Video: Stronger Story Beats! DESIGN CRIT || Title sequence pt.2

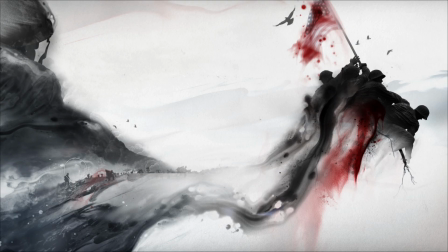20:17 It actually has to do with densities of contrast, but that's a little outside of our scope here. So what it means for us here is that you can hack your eyes by squinting so you can more clearly see scale,
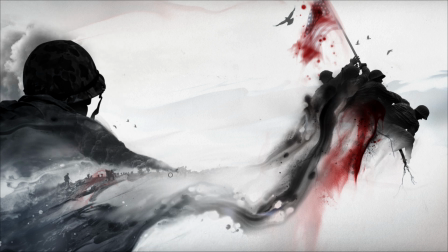20:29 value, and color without all the details making it hard to suss out. Squint at this and see how it changes.
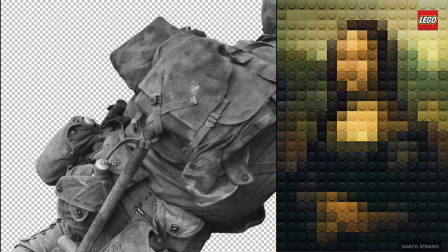20:36 You wouldn't think it's so dramatic, but it is. And then when you stop squinting, you can see how much the finer detail returns.
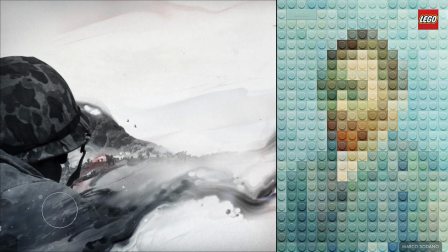20:45 Doing this every few minutes with your own stuff, you can more easily see how important those detail areas are going to be to your viewer's eyes.
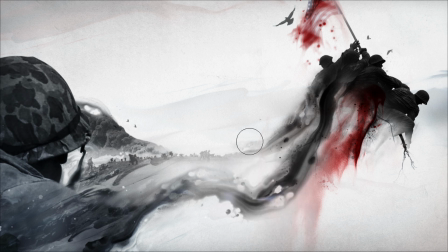20:53 And this is altogether asking for too much attention. It's big, it's dark, and it has a lot of detail. So one of the things I'm doing to quiet it down a bit is crushing a lot of the details out of it and melting it more and more into these flowing inks.
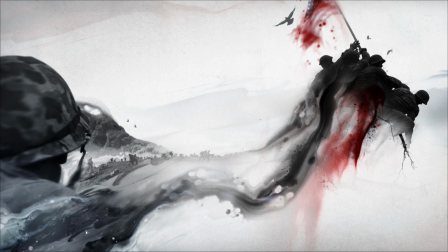21:08 So I'm doing a lot of work with those inks to balance out how prominent each of these main elements are, while also using them to keep creating an eye line that travels between these two important elements.
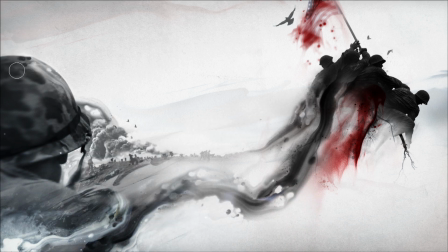21:19 Overall, trying to create what we would call eye movement.
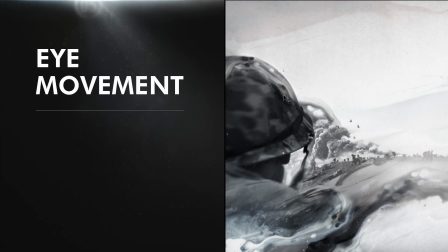21:23 Because getting the viewer to look at certain things in the frame, and potentially in a certain order, first, second, third,
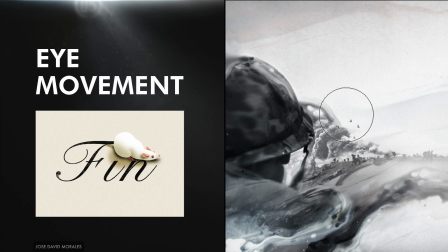21:30 means attracting their attention from one place to another,
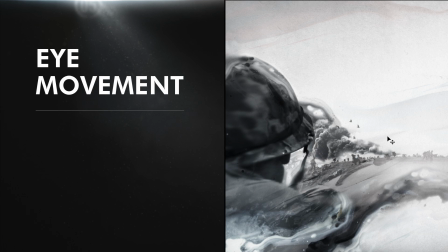21:33 which of course means their eyes have to physically move from one interesting part of the frame to scan over to some other interesting part.
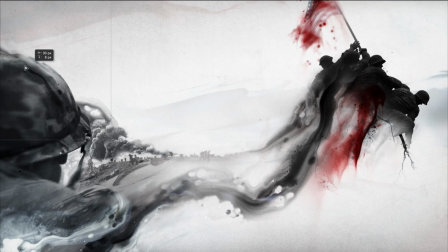21:41 That's called generating eye movement, and it's useful to understand how to make that happen because you need to be able to guide the movement of your viewer's eye to some degree so that you can direct them to what's important.
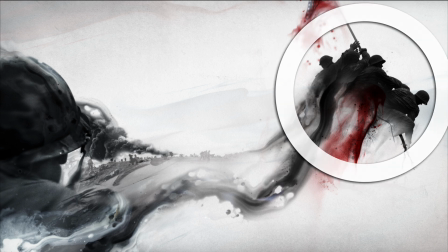21:53 So you're not giving them visual chaos. To go, hey, look at this, and once you've seen that, half a second later, look at this.
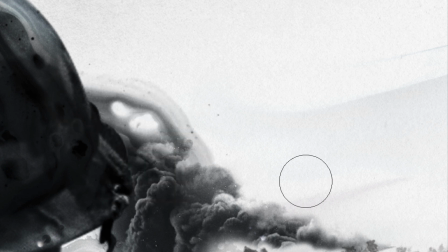22:01 In the first fractions of a second of looking at an image, your eye is picking out the big, bold, high contrast stuff, the stuff you notice more when you squint.
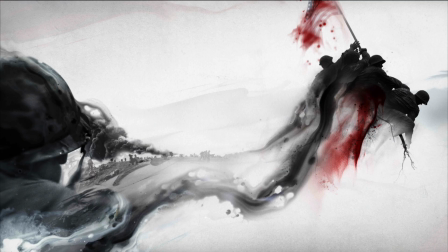22:11 And then fractions of a second later, it's able to start picking out the details of that big stuff. And you can use all of that to your advantage, the scale, the color, the value, to create areas of contrast to kind of dictate what's immediately attention grabbing, to create an order of importance or visual hierarchy,
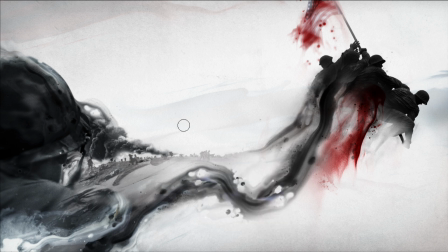22:30 and get the viewer's eye to initially move around the frame in kind of a predetermined way, so you can guide them through it a bit. It happens pretty fast, but if you can pull their attention to what's important in that first second or two, it makes your still images much more compelling on their own and gives them
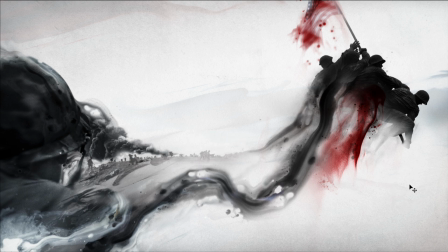22:47 the potential to be way more interesting and exciting when you take them into animation.
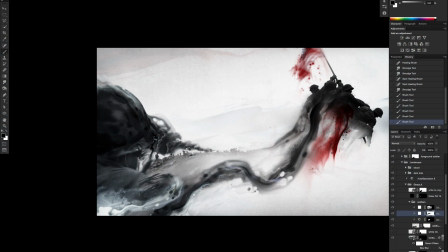22:52 So this frame is kind of strange because visually, both of these are still fairly prominent.
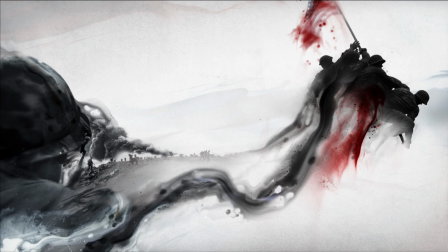22:58 So you're going to see them both for sure. And in this case, it doesn't really matter all that much which one you see first.
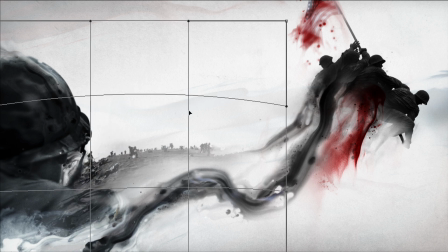23:04 What does matter is that you definitely see this one, because it's the important story element that tells you that all this stuff is a continuation of the previous frame.
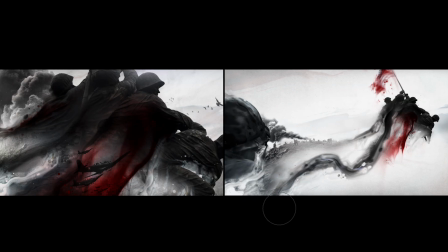23:14 It tells you how these two relate.
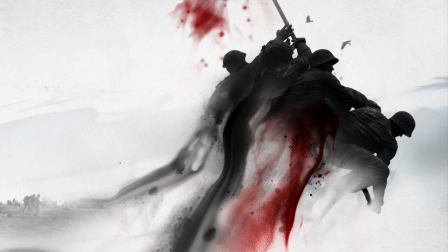23:17 So I've given it a pretty good advantage by only using the red over here and then also keeping the silhouette crisp and identifiable.
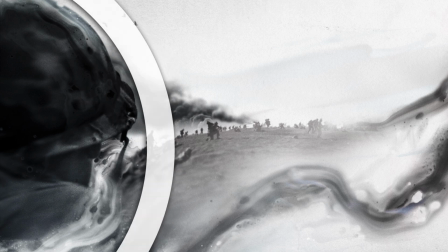23:25 Whereas there's no red over here, and I've softened the silhouette of this guy by melting him into the ink, so he's a little harder to pick out.
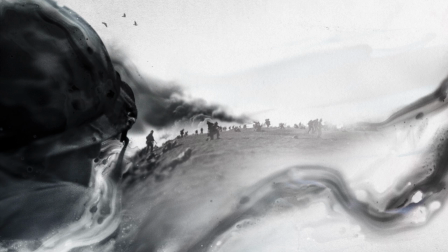23:33 And then most of this other stuff is all fairly secondary by comparison.
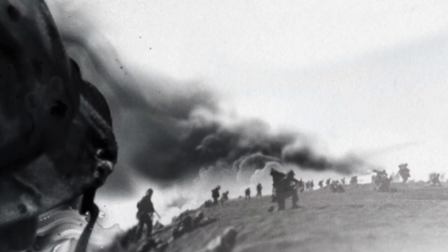23:37 And that's important because if the smoke and these dudes and the landscape and the
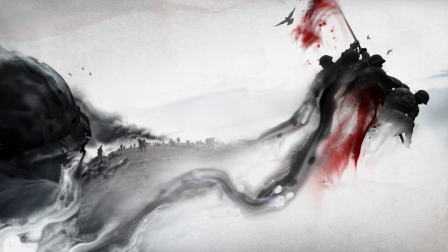23:43 birds and the inks were all huge and bold and detailed and used that red in a dominant way, your eyes would be bouncing all over the frame and it'd be really hard to look at. Now granted, it's fair to say that I could do that better. I mean, this frame is still pretty messy. But part of that is intentional.
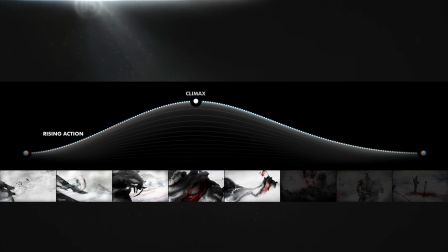24:01 This is a war, and in this frame, we're coming out of the peak of that war. Things are distorted, obscured, liquefied.
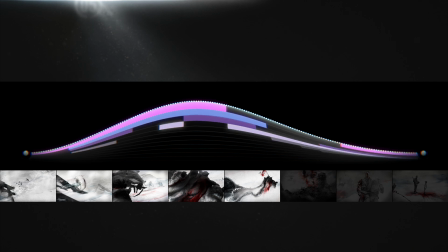24:08 That's one of the visual themes we're working with. And story-wise, it makes sense that that theme builds up in the first half and is pretty dominant at this point.
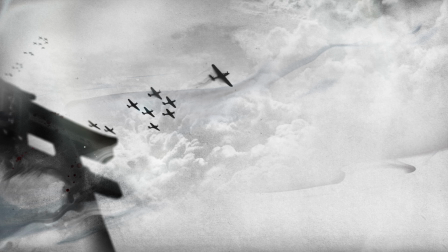24:17 We're in Japan, planes are coming in. It's American fighter planes, they're roaring through the sky.